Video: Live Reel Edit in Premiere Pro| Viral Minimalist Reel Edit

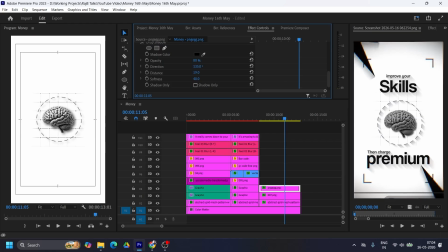(16:22)
All right, so we are gonna add the drop shadow here, the softness. I will decrease the softness, and let's add 8, and the distance will be 5 or 3.
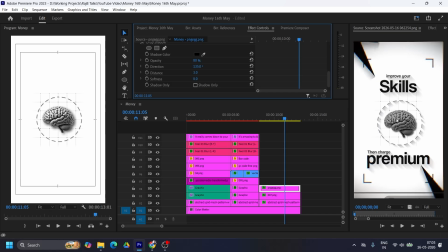(16:39)
Okay, this is not that visible as it has like that kind of visibility, but in the drop shadow I can't do anything. So let's delete this. I think it's will be more prominent. And let's add the text.
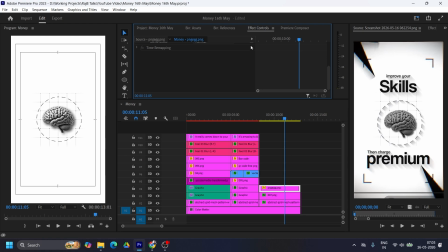(16:58)
Okay, I have this frame also. So let's take the frame. I guess this one. So I don't have to need to do anything. And let's add the text now. Improve your skill.
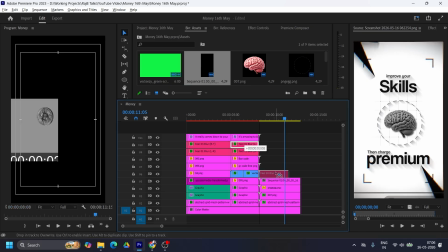(17:14)
Okay, so let's add the text.
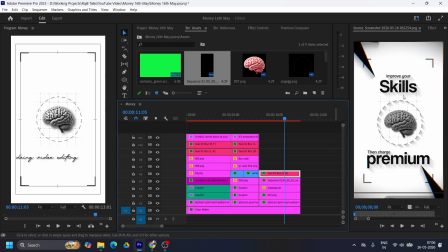(17:17)
First I take the script one, and let's add improve your.
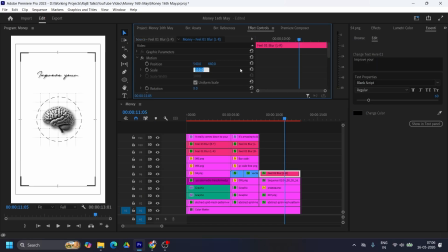(17:24)
Let's add it here and make it like something like this. Okay, and let's add our bold font here.
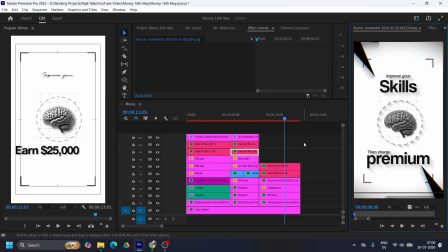(17:36)
So this is skills.
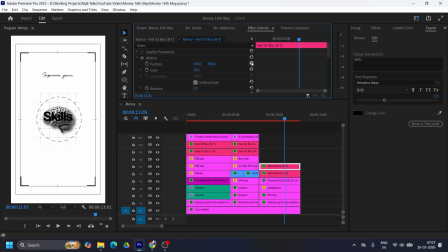(17:39)
Okay, and reset this first, the position, and bring it here. And now just increase the scale. Let's do 90.
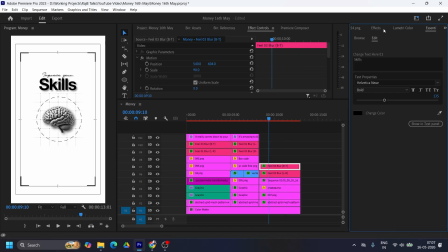(17:53)
And now again I have like this one, then change premium.
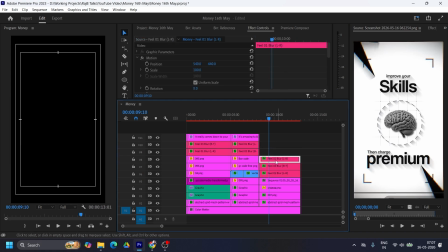(18:00)
So again the script text, bring this down.
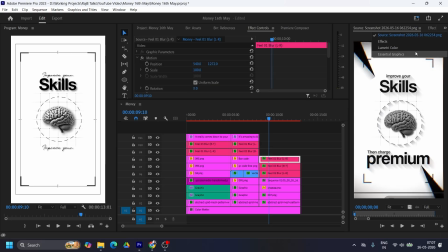(18:05)
Okay, then go to essential graphics.
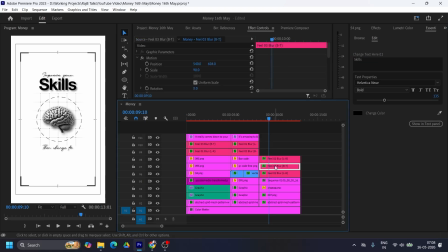(18:09)
From the edit, first we add our second text now. Okay, bring it down here, and also replace this here. Okay, so our okay, I have to add the stars. I think I don't need the stars here.
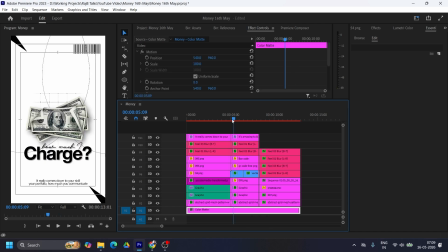(18:28)
In every frame is not mandatory, or if not I can also like to extend these stars, because it is the same, the rotation, it is the same in the first frame and the second frame as well.
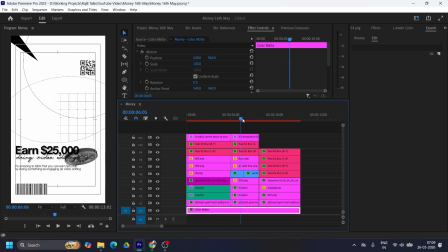(18:44)
So there is nothing need to change here. You can also add this the star here, but I think that this portion is too crowded, so need to balance the frame. I added the star here, not here. Okay, if I added the star here,
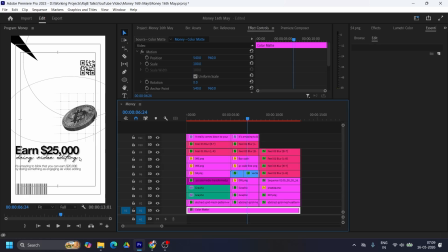(19:02)
I think the frame got more clumsy and more crowded in the bottom part rather than the overall. Like in the bottom part, it will feel that it will crowded. So to avoid this, I only add in one place.
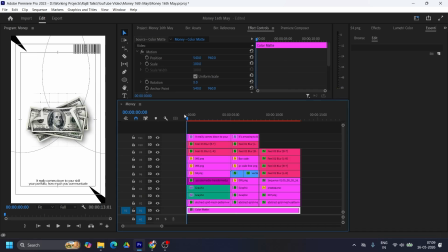(19:19)
Okay, all right, now it's the time for the animation.
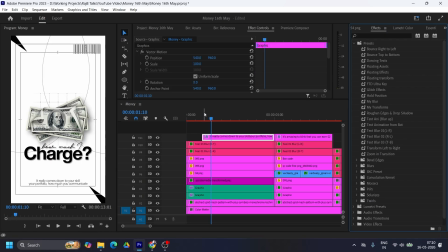(19:23)
So for this one, and I have some pre-made presets that how I make presets. I have show you this video. You can check the I button, and let's add this.
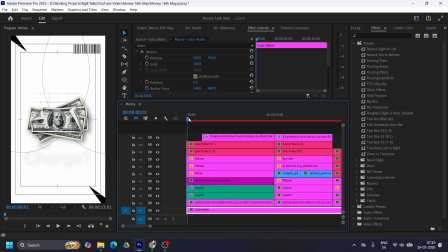(19:37)
Okay, I have the animation in this both text, but I don't have this here. So let's first do this, like go to my presets, and let's add text animation from bottom. So it will animate the text like this. Okay, and let's
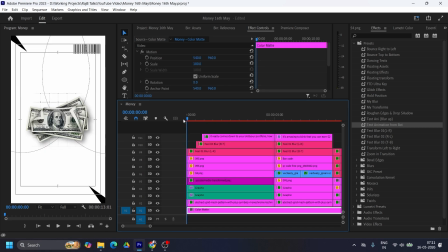(19:58)
the timing will be a bit later. So first this will come, and then this will come, and then this will come. Okay. And for the stars, all right, I will add the rotation only. So here is the rotation. Let's say not like this.
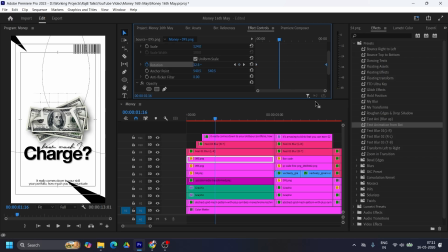(20:17)
Okay. And let's bring it here. So it will something like this. It will rotate actually. And for the second one, I will do the same thing that I have done.